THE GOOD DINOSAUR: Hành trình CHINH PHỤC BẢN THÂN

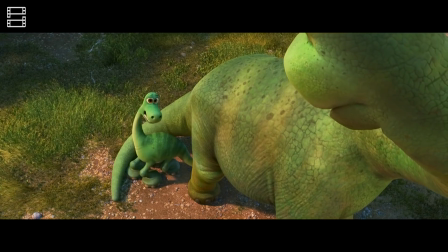Khi ở bên cạnh gia đình của mình, Arlo luôn chiếm một phần nhỏ trong khi các thành viên còn lại lấp đầy khung hình.
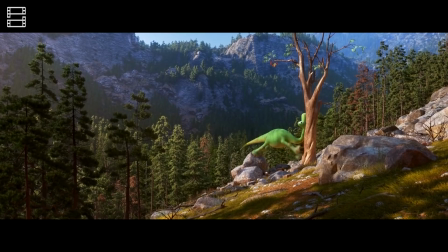Pixar còn khéo léo lồng ghép hình ảnh Arlo nhỏ bé, lọt thỏm giữa đại cảnh hùng vĩ và mênh mông.
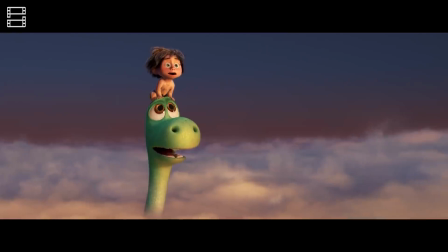Để rồi khi đến hồi cuối của chuyến hành trình, Arlo đã đội mây đứng ngắm đỉnh núi móng vuốt ngang tầm mắt,
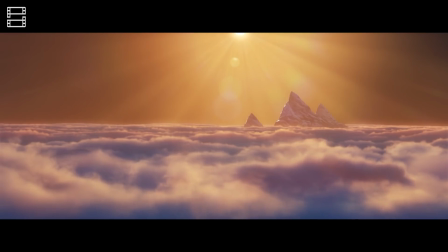trông đỉnh núi phía xa kia còn có vẻ nhỏ bé hơn Arlo của chúng ta ấy chứ.
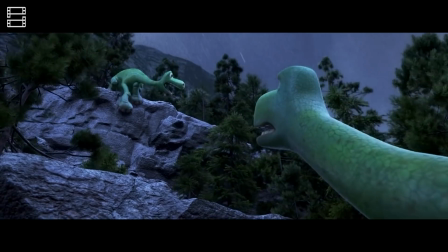Chi tiết này đã nâng nhân vật Arlo ngang tầm với thiên nhiên khắc nghiệt, thứ đã cướp đi người cha yêu dấu của cậu, trái ngược hoàn toàn với hình ảnh nhỏ bé co rút ban đầu.
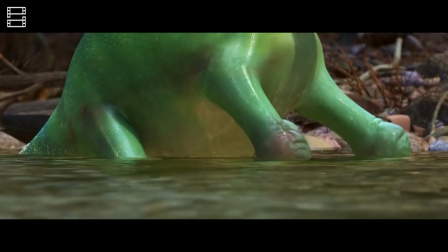Chi tiết những vết thương chi chít chưa kịp lành của Arlo cũng để lại cho khán giả nhiều bài học quý giá.
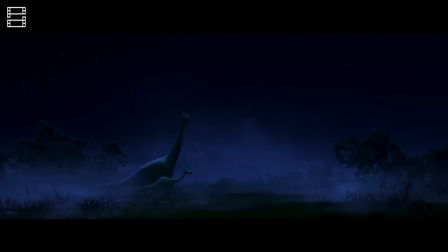Ban đầu, Arlo được khắc họa là một chú khủng long tí hon, cơ thể không có lấy một vết xước.
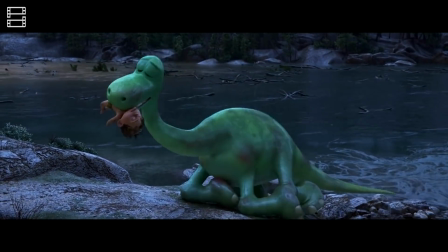Tuy nhiên, càng về sau, trải qua nhiều sóng gió, những vết thương xuất hiện ngày càng dày đặc trên cơ thể của Arlo.
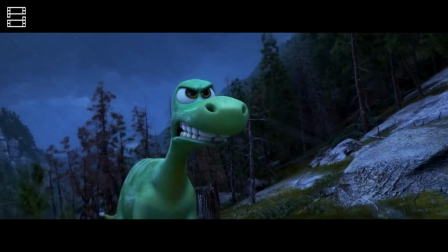Chúng đại diện cho sự tiến triển đột phá trong tính cách của nhân vật. Arlo đã biết đối mặt với nỗi sợ, biến chúng thành động lực để vươn lên, vượt qua nghịch cảnh.
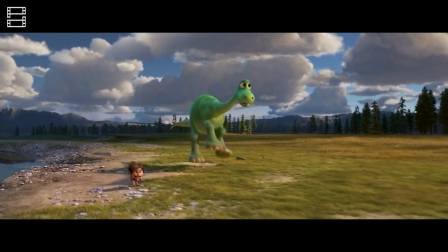Với đa số người, vết sẹo là khuyết điểm cần phải che đi.
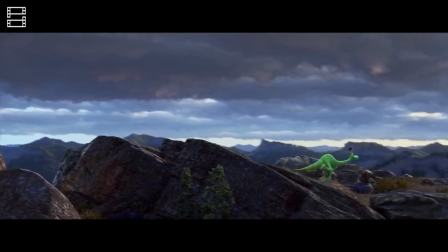Thế nhưng, thông qua The Good Dinosaur, Pixar lại cho rằng sẹo là một phần bắt buộc của quá trình trưởng thành, là bằng chứng chúng ta đã vượt qua những khó khăn, vấp ngã trên đường đời.
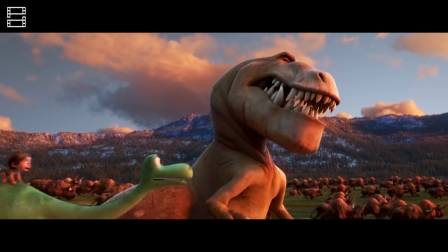Học cách quý trọng những vết sẹo cũng là học cách yêu thương bản thân mình vì mỗi vết sẹo là duy nhất, cũng như mỗi cá thể là duy nhất trên thế giới này.
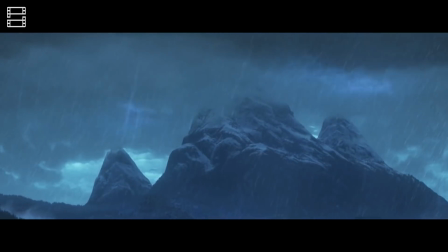Bên cạnh đó, phim cũng dùng những hình ảnh cô động, đơn giản để truyền tải những thông điệp ý nghĩa về gia đình.
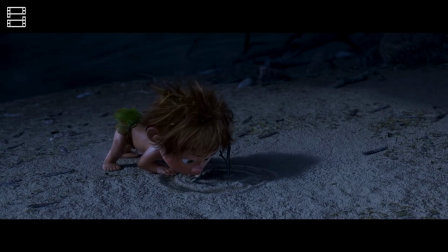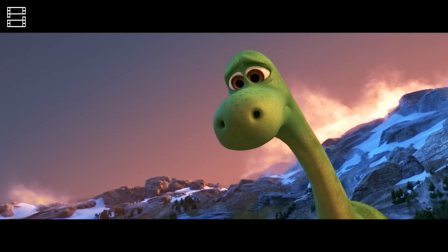Hình tròn ẩn dụ cho gia đình và cảnh chia tay đẫm nước mắt của Arlo và Spot trong The Good Dinosaur,
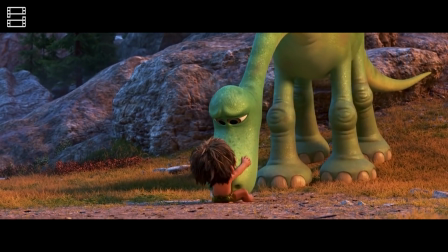với lời thoại được thiết chế tối đa, thể hiện khả năng kể chuyện bằng hình ảnh bậc thầy của Pixar.
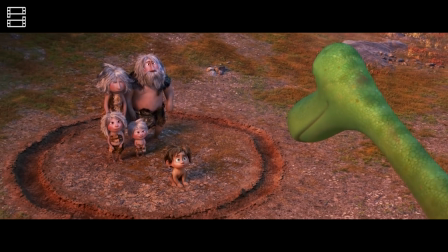Những chi tiết đơn giản qua đó mà trở nên phi thường, để lại dấu ấn khó phai trong lòng người xem.
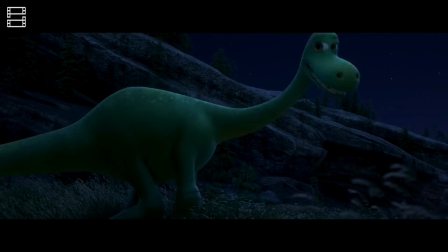Với nhịp phim chậm rãi và thiếu cao trào,
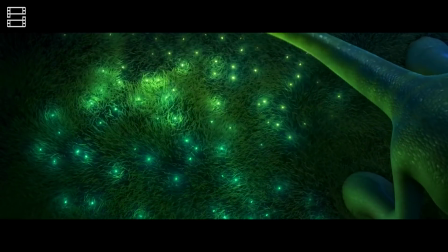The Good Dinosaur có lẽ chỉ thu hút những khán giả cần đến một tác phẩm để chiêm nghiệm và suy ngẫm. đặc biệt là với những người đã có những trải nghiệm sóng gió trên đường đời,
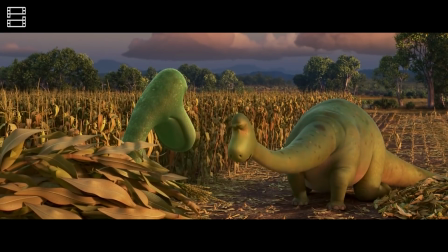đã vấp ngã và mất mát. Hơn ai hết, họ hiểu giá trị của sự bình yên, của gia đình, ý nghĩa của việc được về nhà sau chuyến hành trình dài đằng đẵng.
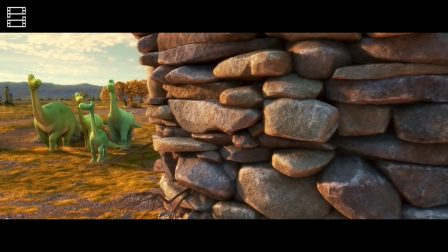Những ai đã và đang đơn độc trên chuyến hành trình của mình mới thấm thía tầm quan trọng của một người bạn đồng hành mà phim đã khắc họa rất thành công và đầy cảm xúc.
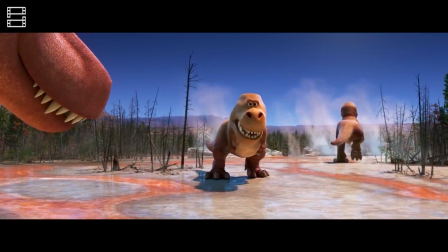Tuy bị đánh giá là bộ phim thất bại nhất từ trước đến nay của Pixar, nhưng không thể phủ nhận The Good Dinosaur là một trong những tác phẩm hoạt hình đẹp nhất mà hãng từng sản xuất.
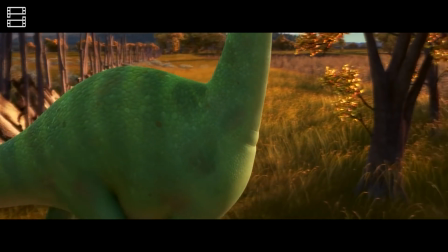Bên cạnh đó, phim cũng gửi đến những thông điệp nhẹ nhàng về tình bạn, sự hy sinh và ý nghĩa của gia đình.
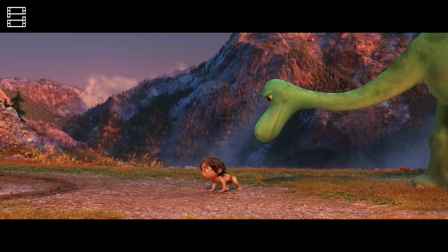Đối với những ai đang đương đầu với sóng gió cuộc đời, The Good Dinosaur là một lời động viên tinh thần mạnh mẽ với lời nhắn nhủ rằng hãy cố gắng trở thành phiên bản tốt nhất của bản thân mình,
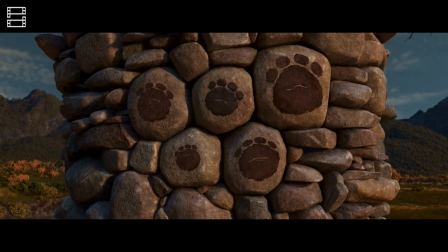rồi ta sẽ nhận về được những quả ngọt và được chính tay đóng dấu trên bức tường cho những thành tựu của mình.
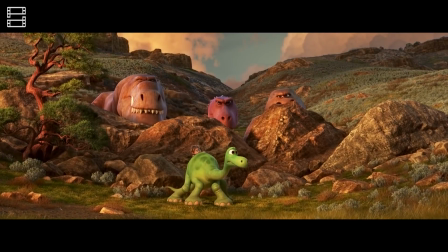Và đó là những gì chúng mình nghĩ về The Good Dinosaur. Còn các bạn thì sao? Bộ phim có làm hài lòng bạn?
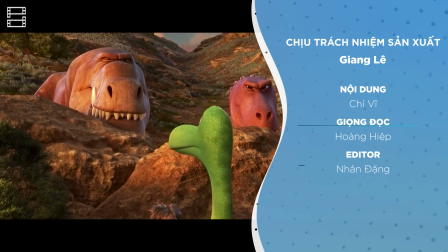Hãy để lại bình luận ở phía bên dưới cho chúng mình cùng biết nhé. Cảm ơn các bạn đã dành thời gian xem hết video của phim ngày hôm nay.
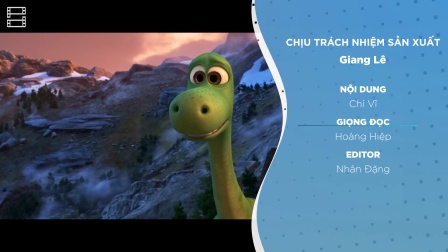Xin chào tạm biệt và hẹn gặp lại ở những video lần sau. Bye bye!
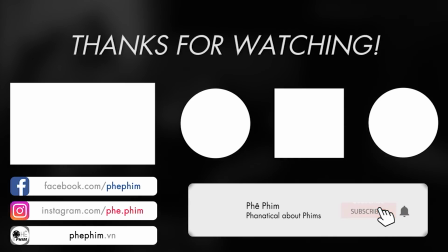He's looking at you, kid. Got it. Look at me. I'm loving you more than I've ever loved anyone.